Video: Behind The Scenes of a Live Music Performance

So yeah this is a little breakdown from Alton of what the fixtures they used, why they used them and how they created the overall vibe and aesthetic for this live session.
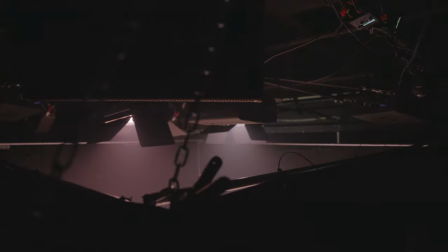Up top in our softbox we have two Nova P300s wired
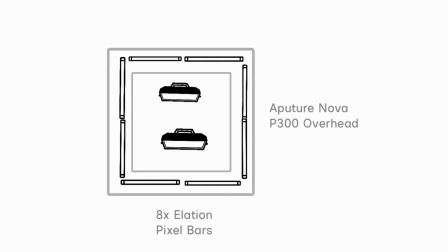through DMX and along the exterior we We have eight Alation pixel bars, all wired through DMX.
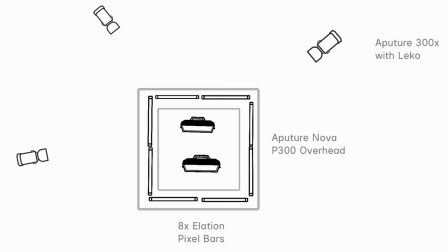Then we have three 300Xs as spotlights for some kick, separation from that background, you know?
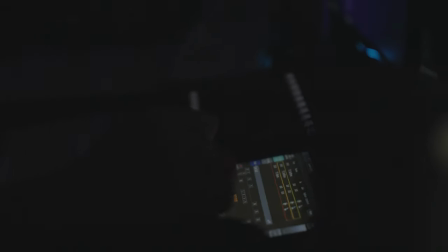Running everything through DMX lets me stay in the back, make sure all my cues are hit at the same time, and that I'm able to create that seamless edit between three different takes.
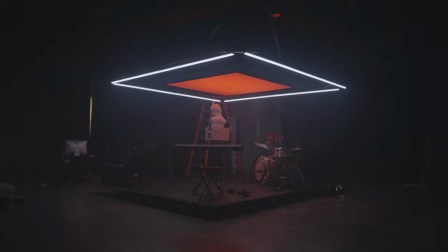Really with creating these looks, it's to keep it simple and minimal. When listening to the tracks, We try to find colors that can fit the vibe.
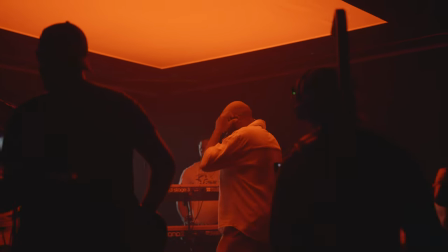Typically with songs that are a little harder, we go a little more red. With something a little slower, we might go a little more deep blue.
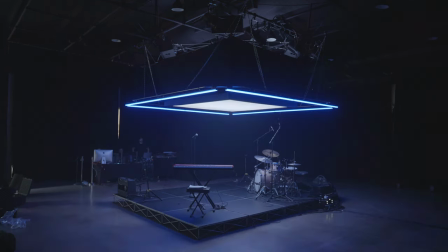But what's very important to me is making sure I'm mixing in clean light, and it's not just RGB values shooting through the softbox, because then you lose skin tones.
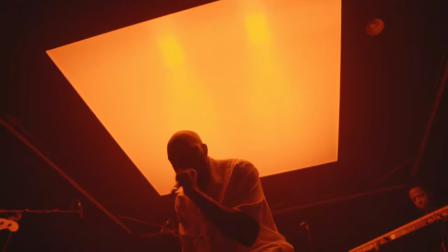Which is very interesting when working in a live production environment, where you're trying to do both, is you're trying to make it look good on camera, but also make it look good for people in the room and you have this balance you gotta hit. So we try to mix in natural even light to at least get some skin tone contrast or some contrast with skin tones and then maybe like a blue wash over the skin.
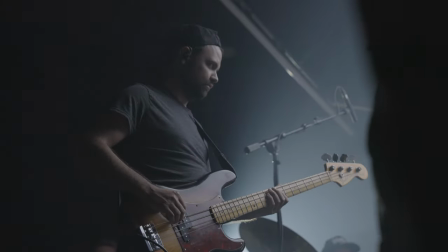That's why we also have the spotlights in the back to at least give some some color separation. It was really cool to see them program the lighting to each of the songs and figure out what color best represented the song and feeling and mood.
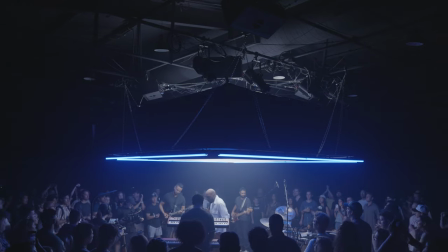And what was also cool is not only color, when a beat drop or when a drum hit,
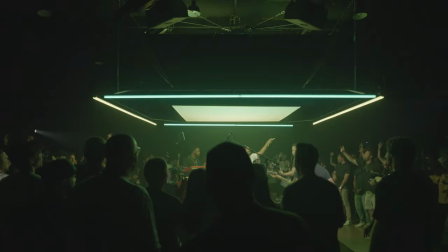for example, they could create an effect with the light where it hits, there it goes black and it comes back. That to me really elevated the look by creating a more dynamic experience instead of just having, you know, one set of colors throughout one song and then changing the colors for another song. They changed the color throughout the song. They played with the lighting movement. They did a bunch of different things to create a way more dynamic experience.
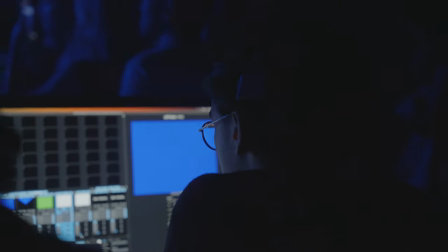I've been collaborating with my DP, Alton. He's also an editor in-house here at FM.
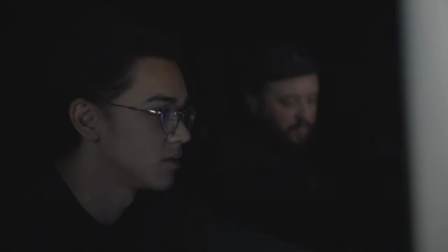We have really similar tastes for some stuff, but then there's like contrasting tastes that if I'm like, hey, I'm not feeling this, he can maybe convince me otherwise.
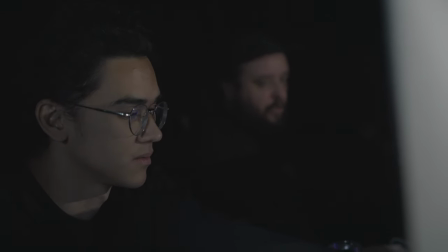Or if I'm even on the fence on something, I'll say, Alton, what do you think about this?
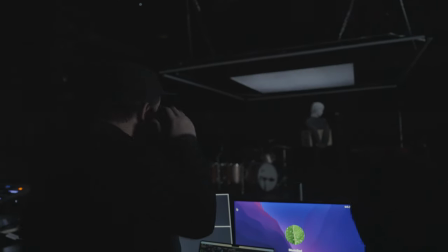And he's usually like, I'm not a fan. I'm like, you know what? I just needed you to say it out loud. So yeah, I think we work really well together. Doing these sessions so far I've done the past four with Landon.
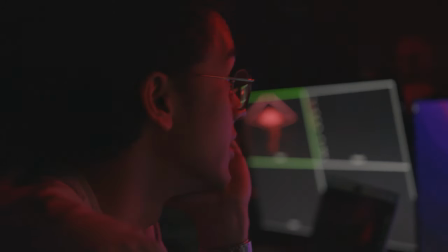What's really fun is figuring out how to make the next one better. So naturally we start really simple and the next one we try to up it a little bit. I was just talking earlier about this of how it's like how come every time we do a session it's less stressful but more stressful at the same time and it's because we're always adding another element trying to like Try every time to like push it up a little further. So that's really fun, it's creative problem solving. For me personally, Musicbed, on the outside, it's all about creativity and the artists.
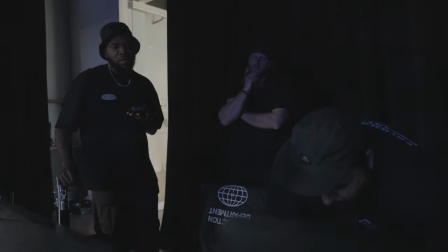And it's just like, it's the exact same on the inside. I've worked here for almost nine years now, and none of that's ever changed.
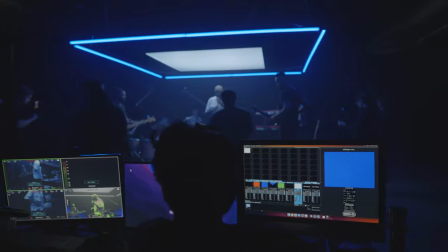And I think that's the part that I really appreciate about everybody that works here is like, there's such a value on creativity, such a value on excellence. and I know personally that's things that I value and it just I don't know it's just a it's just a part of the culture here which is what I I like